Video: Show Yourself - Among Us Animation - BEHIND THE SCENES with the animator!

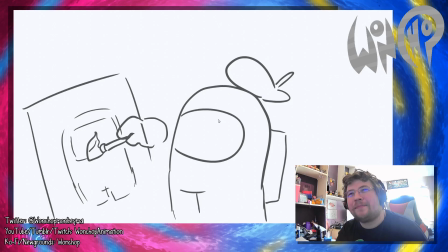(8:08)
This was a thing that I did animatic, but sort of like I felt like
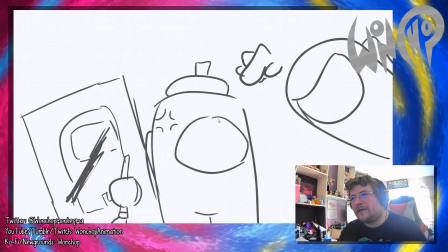(8:16)
someone drawing a painting and then smudging it when Dark Grey bursts in would be a bit tricky for me, so I just replaced that with doing a tower of cards, which you would think would be more tricky, but I'm weird like that.
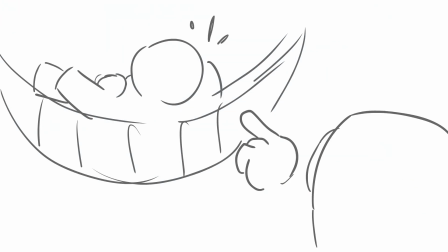(8:32)
Yeah, replaced the hammock with a bunk bed because that was easier.
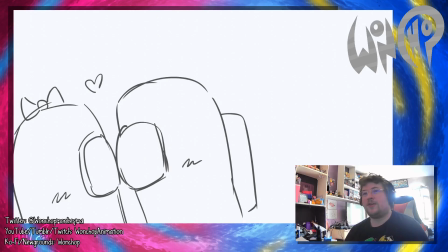(8:45)
Yeah, this is where we have white and pink, which I call the drumstick lolly ship. That is lolly as in 2 L's, well, 3 L's, and a Y, not the other kind of lolly you're thinking of, you naughty, naughty people.
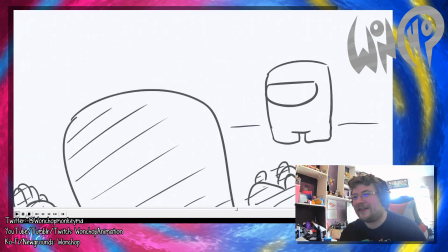(8:59)
And this was just kind of sort of like a generic, look at dancing and stuff and whatnot.
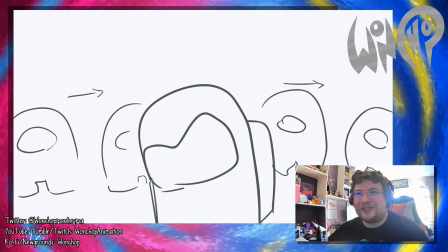(9:06)
Yeah, sort of like I needed something more interesting, so I threw in the, Kisama Miteruna pose from JoJo's Bizarre Adventure, and I had him pointing at a flower because he's starting to lose it.
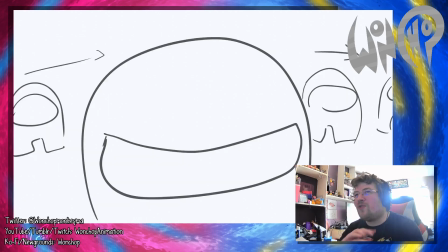(9:21)
See, that's my headcanon, sort of like there were no actual traitors on this thing,
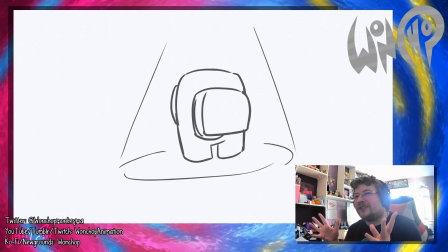(9:26)
but he himself made himself an imposter through his actions and his paranoia.
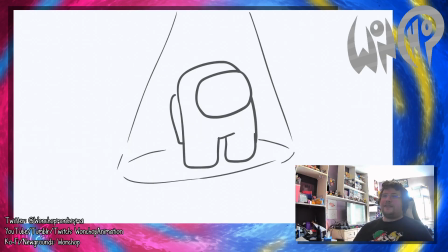(9:32)
And yeah, good old spotlight things to save on animations.
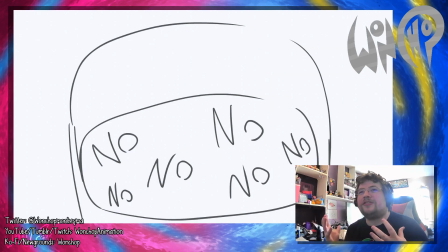(9:37)
Yeah, there's the close-up. I did contemplate sort of like putting no all over his thing, but I just have a close-up and then CG5 added a TV static thing on his end.
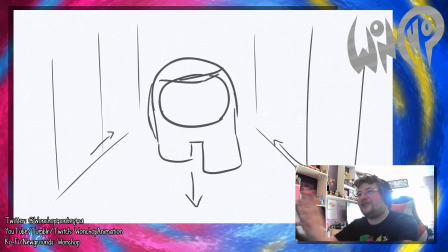(9:49)
That gave it some nice thing. Had some things. made sure to pull him closer so I didn't have to animate a bastarding walk cycle. Ask any animator what's the worst thing to animate, and they will probably say walk cycles. And they would be right, because they are bastards. Except maybe walk cycles with carrying guns, because guns are also bastards to draw.
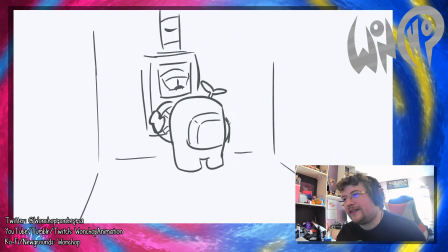(10:12)
Yeah, and then we just got things, and as you can see, he was operating machinery,
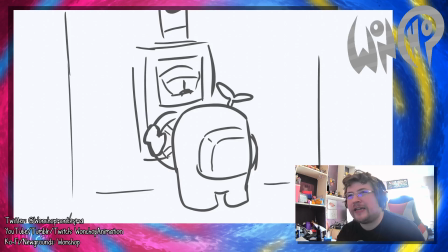(10:18)
but I was like, screw that, and just have him bop in front of a random panel. Oh no, he dead. Ha ha ha ha ha. So like that's an angle I didn't use.
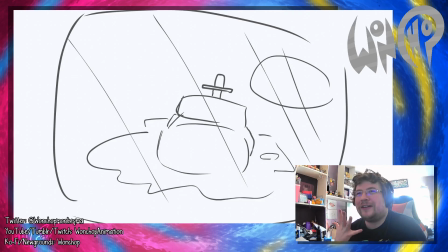(10:31)
Yeah, CG5 told me to tone down excessive gore, and I kind of suck at drawing it anyway, so I just kept things as gore-free as possible.
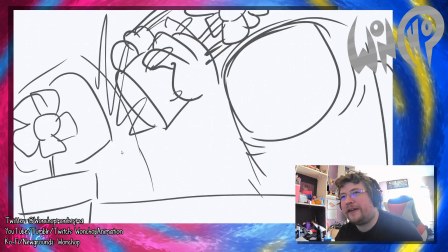(10:43)
Yeah, slight difference. So like this guy was admiring a flower, then gets hit by another flower.
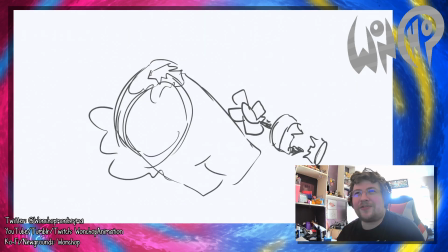(10:49)
Then we see his corpse, and in the end I just had Dark Ray force innocent cactus to be his accomplice. Yeah, he's starting to go insane.
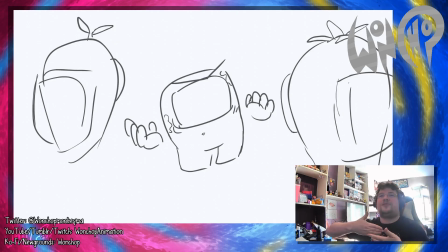(10:58)
I was gonna kind of have him with blood splatters, which is why I chose not to use the red crewmate, so it would stand out more, but I never did that in the end, so I just reused good old cycles, but made sure to remove their dead crewmates. And then we have ghosty ghosts. More random murder.
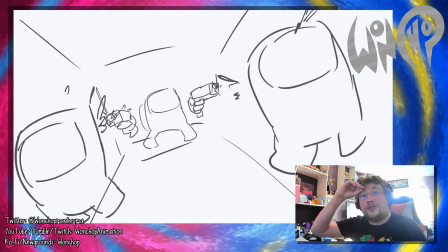(11:18)
And I just drew the one shot crewmate getting shot instead of having to draw two silhouette guns or whatever.
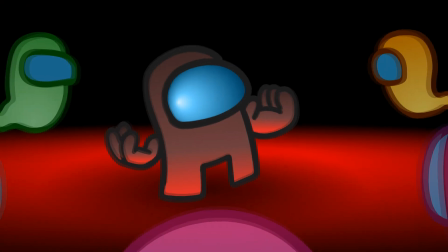(11:30)
Crazy. Got a bit more elaborate with the shot in air, so like adding some red glows and more ghosties and stuff.
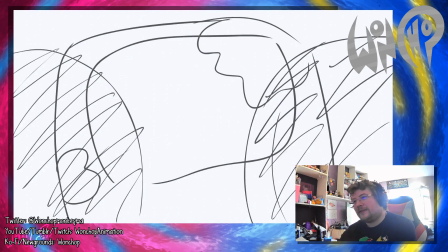(11:37)
And then we just get to the end. And it's like, you fucking idiot.
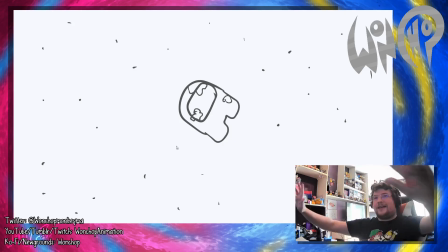(11:42)
And yeah, he flies away. Yeah, that is my behind the scenes look of Show Yourself Among Us song thing animation that I animated.
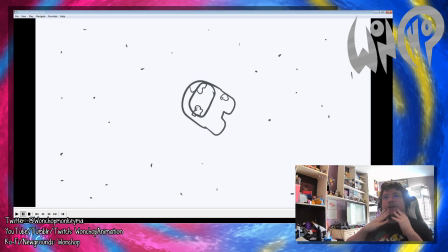(11:56)
Oh no, you can see it go out of full screen. Oh dear. Whoosh! Gotta love that monkey. That's a big little Wonchop. So yeah, if you haven't seen the full video yet, you can check that up here, or I guess, or in the description, whatever.